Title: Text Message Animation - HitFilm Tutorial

your day. Ben, you can let me know by responding to the poll right there. Haven't done one of those polls in a while. That's not good. Today, we're creating this effect that I used in my vlog a couple weeks ago where the text message pops up on screen.
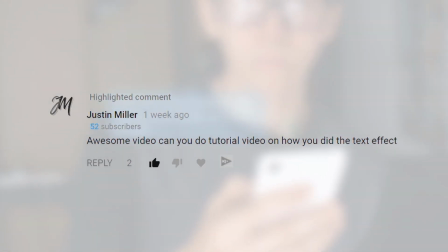[0:27]
So let's go ahead and start out with making the message. The easiest way to do this is just to screenshot the message and then mask it out, but I don't like how Twitter's messages look,
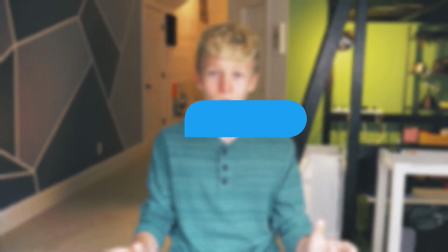[0:37]
so I jumped through a ton of hoops to make my own slightly better version.
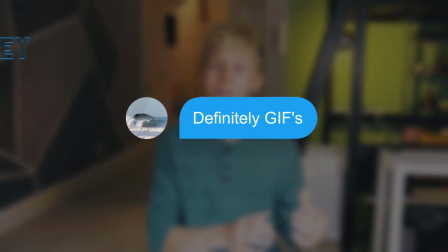[0:41]
I wanted the message to be partially transparent, so I keyed out the blue that made up the background of the bubble of the message,
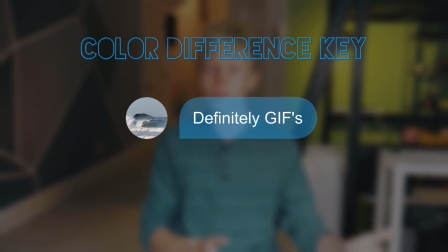[0:48]
so that you'd be able to see through it to the background a little bit. I also wanted the message to be gray since it was coming from someone else on Twitter, so I desaturated blue and cyan. However, Orion, the guy that sent me the message that I was using in this, his profile picture has blue in it, which gets keyed out and desaturated.
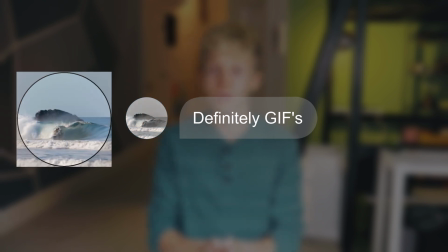[1:08]
So I'll just download his profile picture, put a circular mask on it, and add that back in on top of the message. All right, now that you've created the message graphic, it's time to move on to compositing it into the scene, which starts with motion tracking.
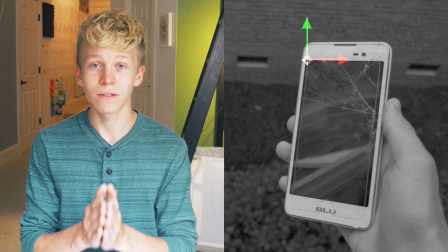[1:22]
Use a 1-point track on the phone. Yes, I said it. A 1-point track. You could use a 2-point track or even a 3-dimensional or planar track for this to make it more realistic,
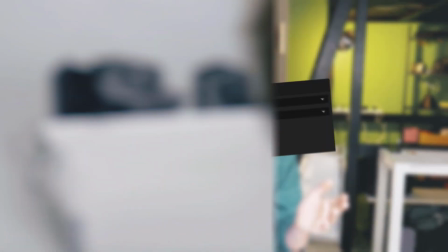[1:34]
but I like having that more drifty, disconnected feeling. Next, I'll attach a point if you're in HitFilm or a null object if you are in After Effects to that track and then parent our message comp to that point.
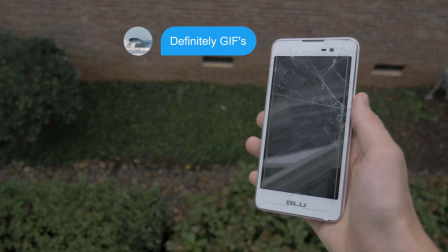[1:48]
Now, as you can see, the message moves around with that corner of the phone. Now let's animate the text message to appear.
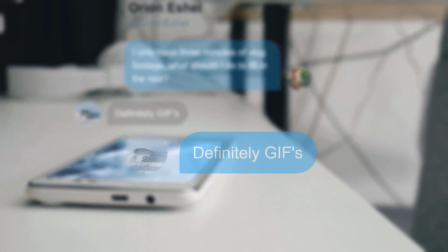[1:54]
I did a pretty simple animation here where I just keyframed the opacity and the position to make the message move up while it fades in. Now let's move on to the least fun part of this effect, and that is animating the screen.
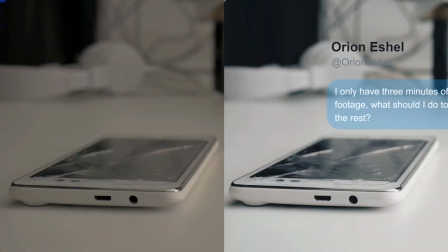[2:08]
The screen stays dark for the entire clip, but I wanted it to kind of brighten as if the screen were turning on when I got that notification.
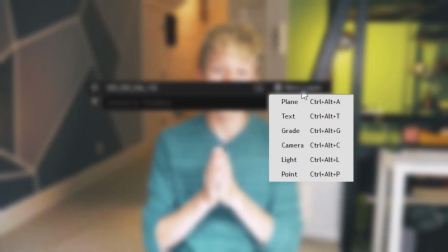[2:16]
To animate the screen to become brighter when the text appears, I will create a new grade in HitFilm or an adjustment layer in After Effects.
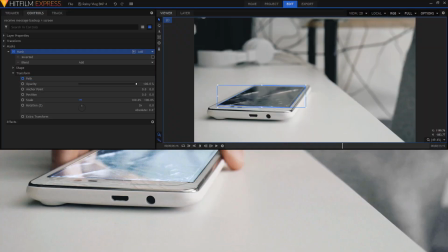[2:24]
Next, I'll mask and animate the grade to follow the phone's screen and then add a brightness and contrast effect to brighten the screen.
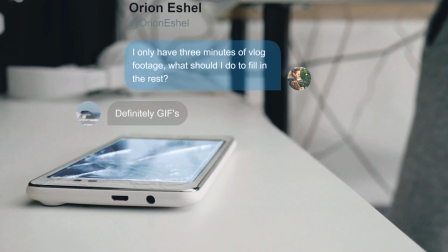[2:31]
Then I will animate the opacity of the grade to fade on when the message pops up.
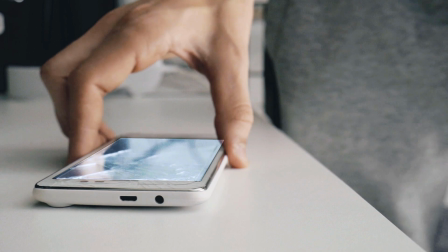[2:36]
Now, as we can see, during a part of the clip, my thumb passes in front of the screen, which is obviously a problem, but it's a pretty easy fix.
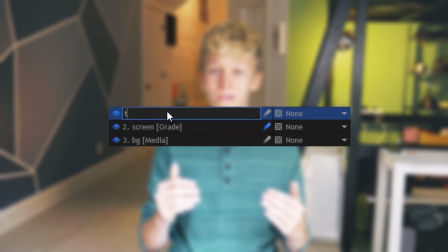[2:43]
We'll just duplicate our footage layer, move it to the top of the layers panel, and then mask out my thumb so that it passes in front of the screen. Brightening the screen was only enough because the screen was shown at an angle where you wouldn't be able to see the detail of what was on the phone screen.
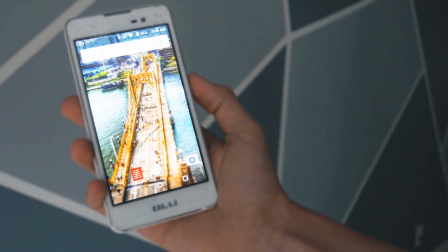[3:01]
If your screen was like this, then you would have to show what was actually on the screen, which is a different process.
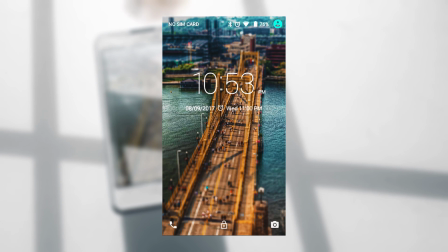[3:08]
To do this, I would just take a screenshot of my phone screen and then do a screen replacement to put that on top of the black screen. If you're using HitFilm Pro or After Effects, then this is pretty simple because you can just use Mocha to do a planar track and then use corner pen for the screen replacement. But there are a couple of workarounds you can use if you're using HitFilm Express. One of those is just to animate the corners of a quad warp effect on your screen layer. And there is even a less manual version of that same technique where you can use 1-point tracks
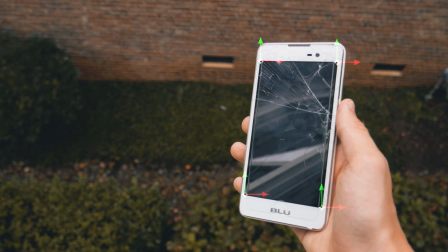[3:42]
on the individual corners of your screen and then attach the quad warp corners to those points.
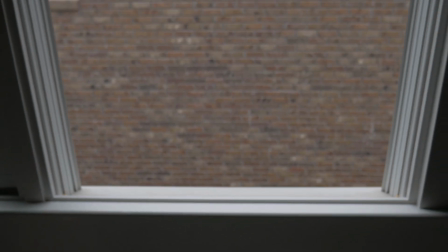[3:49]
Who's that guy sticking his hand out his window to get a shot for a YouTube video? That's me. And that is it. That is the entire on-screen texting tutorial. Now, this effect is a perfect example of why you should really think about your editing and visual effects while you are filming.
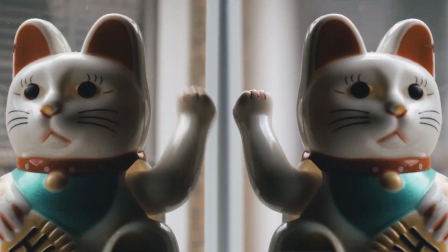[4:09]
This effect requires motion tracking, which is much easier if you shoot with a high shutter speed.